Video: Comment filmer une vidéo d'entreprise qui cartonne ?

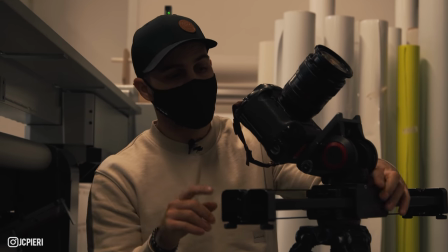Donc là, on va passer un petit peu au rail. On l'a utilisé là-haut tout à l'heure. Maintenant, on va essayer de faire quelques éléments bien précis.
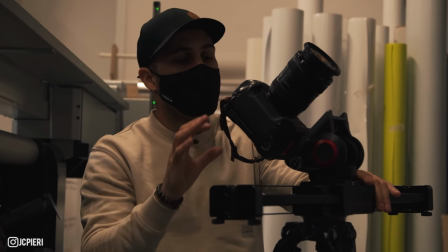Après, ça va être à vous aussi de choisir les éléments qui esthétiquement peuvent être intéressants de bien cibler.
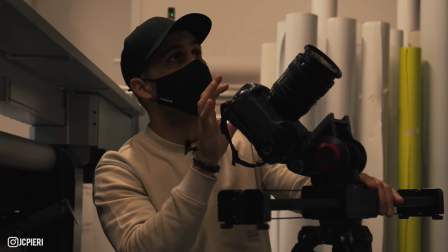Là, par exemple, on a des tubes avec des couleurs, donc on va essayer de bien cibler ça. Là, ce que je vais faire le même mouvement que tout à l'heure.
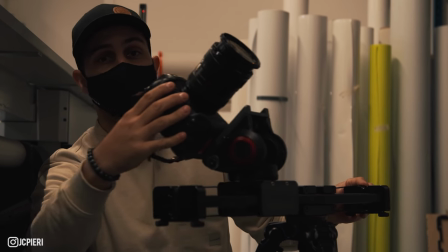Je vais utiliser le rail qui bouge et en même temps, enfin qui se déplace sur le côté, et en même temps la caméra qui pivote, et donc ce qui me permet de, voilà, de bien cibler les couleurs ici.
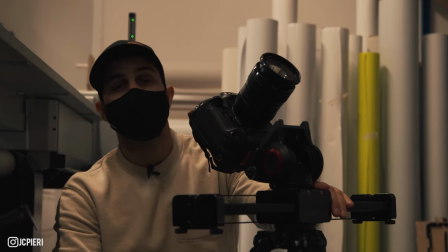Et ensuite, on va aller voir un petit peu, on va essayer de faire un peu de macro aussi sur certains éléments.
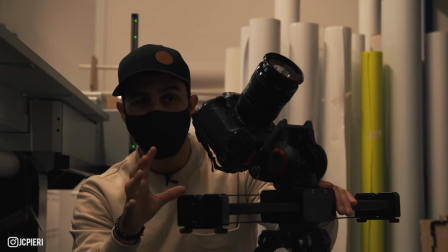On a vu des outils là-bas. Voilà, le but, c'est de mettre en avant un petit peu tout. On a du large, on a du un peu serré et on a du très très serré avec du macro.
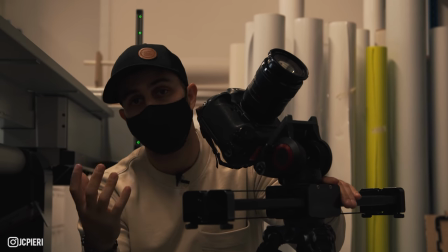Et donc ça, c'est ce qui va faire aussi le rythme de votre vidéo après au niveau du montage, pour pas avoir que du plan large ou que du serré.
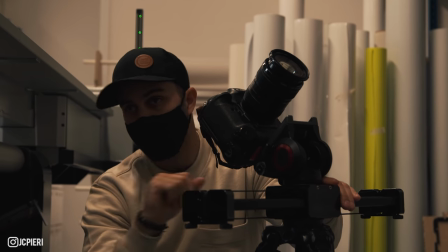Donc voilà, c'est très important de faire un petit peu de tout.
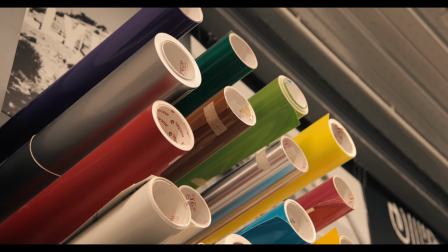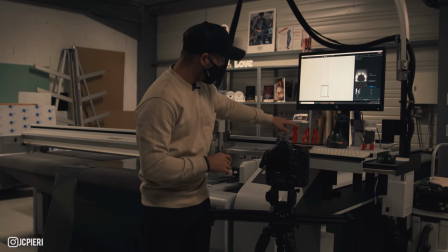Alors là maintenant, on va faire des ustensiles. Ici, on a des petits tournevis de la marque Zun.
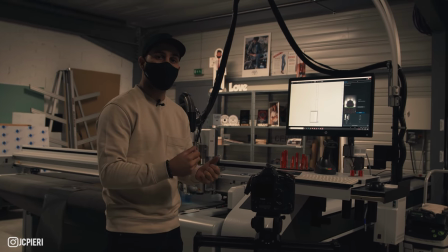Donc en fait, ça c'est très important. Ici, le client nous a demandé de mettre en avant aussi la marque des machines pour pouvoir prouver en fait la qualité des impressions.
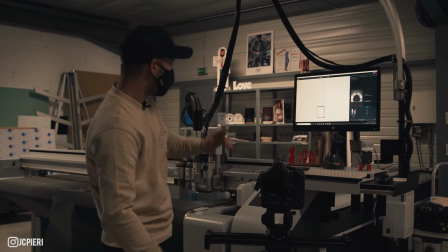Donc là, on va faire du plan ultra serré encore avec le rail sur certains petits ustensiles.
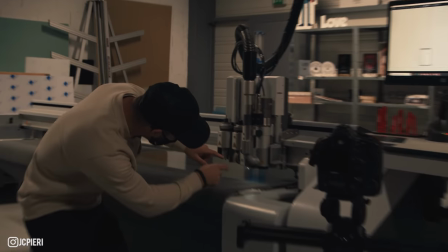On va après ensuite faire du plan serré aussi sur la machine qu'on a ici. Et on ira encore faire un peu plus loin du macro.
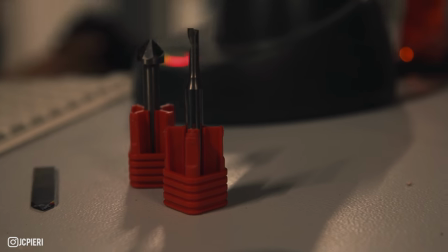Avec en fait les fraises, c'est ce qui va donc permettre en fait de découper les éléments. Donc il y a des fraises différentes pour du plexiglas, du carton, du papier.
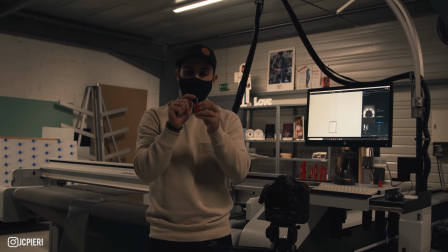Donc voilà, après on va essayer de faire des beaux plans esthétiques sur ces petits objets.
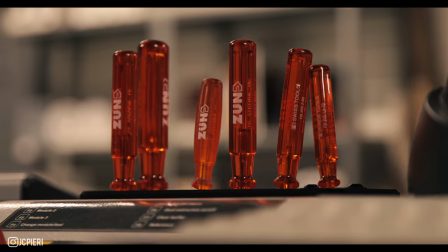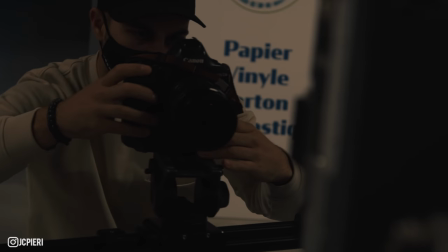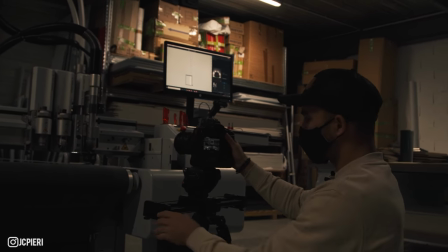Alors moi perso, j'adore ce mouvement où on va pivoter à la fois.
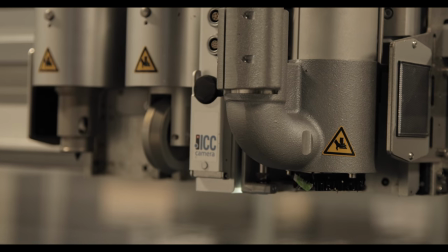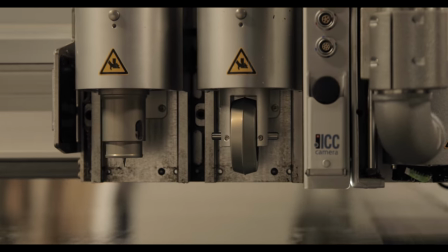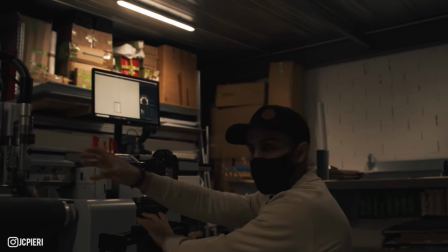Et là, je trouve que voilà, on a l'impression d'aller vraiment vers l'élément. Donc vous voyez que c'est quelque chose de simple.
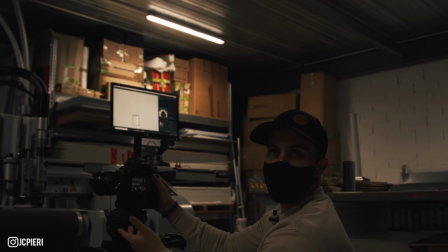Alors c'est sûr que si on avait quelque chose de motorisé qui nous permettrait d'avoir vraiment le mouvement parfait, ce serait mieux.
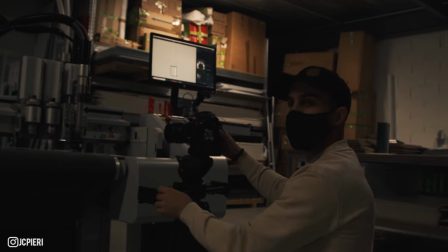Là, on essaye de le faire le plus fluide possible soi-même. Donc je vous conseille d'en faire plusieurs pour être sûr d'avoir le bon shot après pour la post-prod.
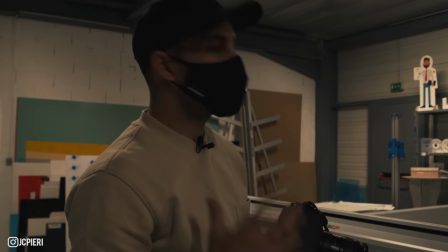Bon, je ne suis pas trop quelqu'un des transitions, mais on va essayer de faire quelque chose ici.
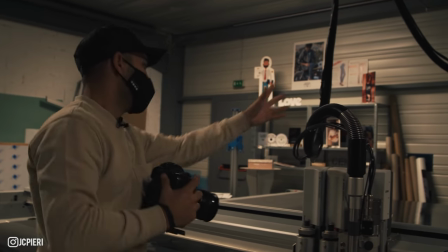On va suivre un peu cet élément comme ceci et après finir sur une partie un petit peu sombre là.
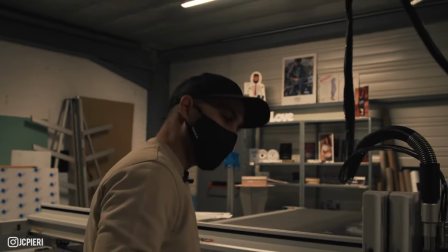Et essayer à un autre endroit de récupérer d'une partie sombre pour arriver à quelque chose de nouveau.
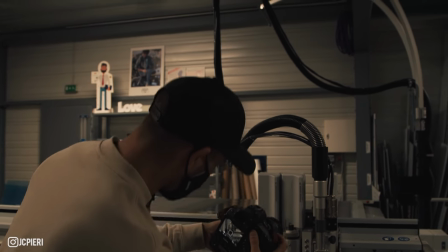Donc là, je vais activer donc mon autofocus. Je vais essayer d'être le plus stable possible.
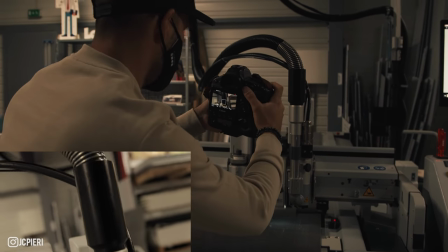Et donc, je suis l'élément du tuyau. Hop.
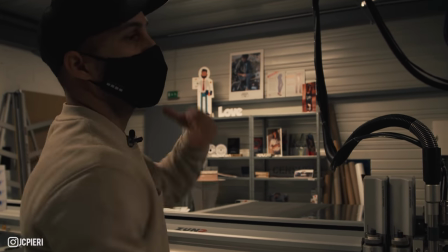Et je vais finir sur quelque chose d'un petit peu sombre et récupérer un moment sur quelque chose de sombre pour ressortir.
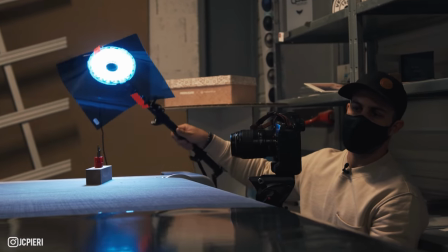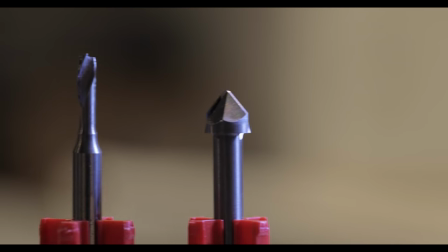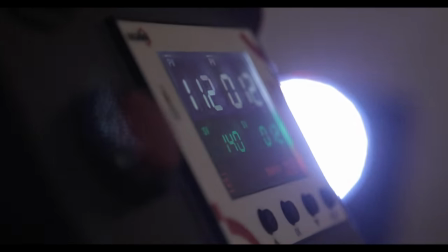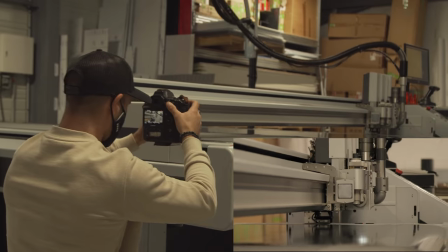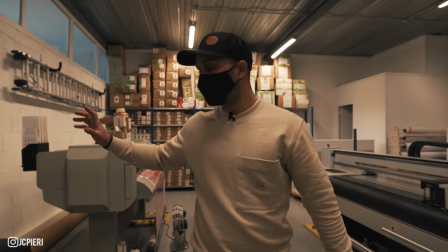Donc là, au début de la vidéo, on avait essayé de faire un plan one shot un petit peu de tous les locaux, mais les machines, elles n'étaient pas en marche, donc forcément, c'est pas ultra intéressant.
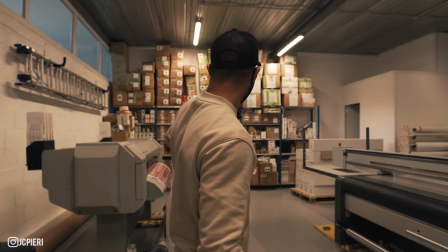Donc là, on a mis cette machine en marche, celle derrière, elle va marcher aussi, et l'autre là-bas est en préparation. Et comme ça, on va essayer de re-shooter un plan un petit peu général. On va s'en servir dans le montage global et surtout pour le site, parce qu'il voulait un petit plus où on ait une vidéo qui passe un petit peu dans tous les locaux. Donc on attend que tout se remette en marche et on fait ce plan.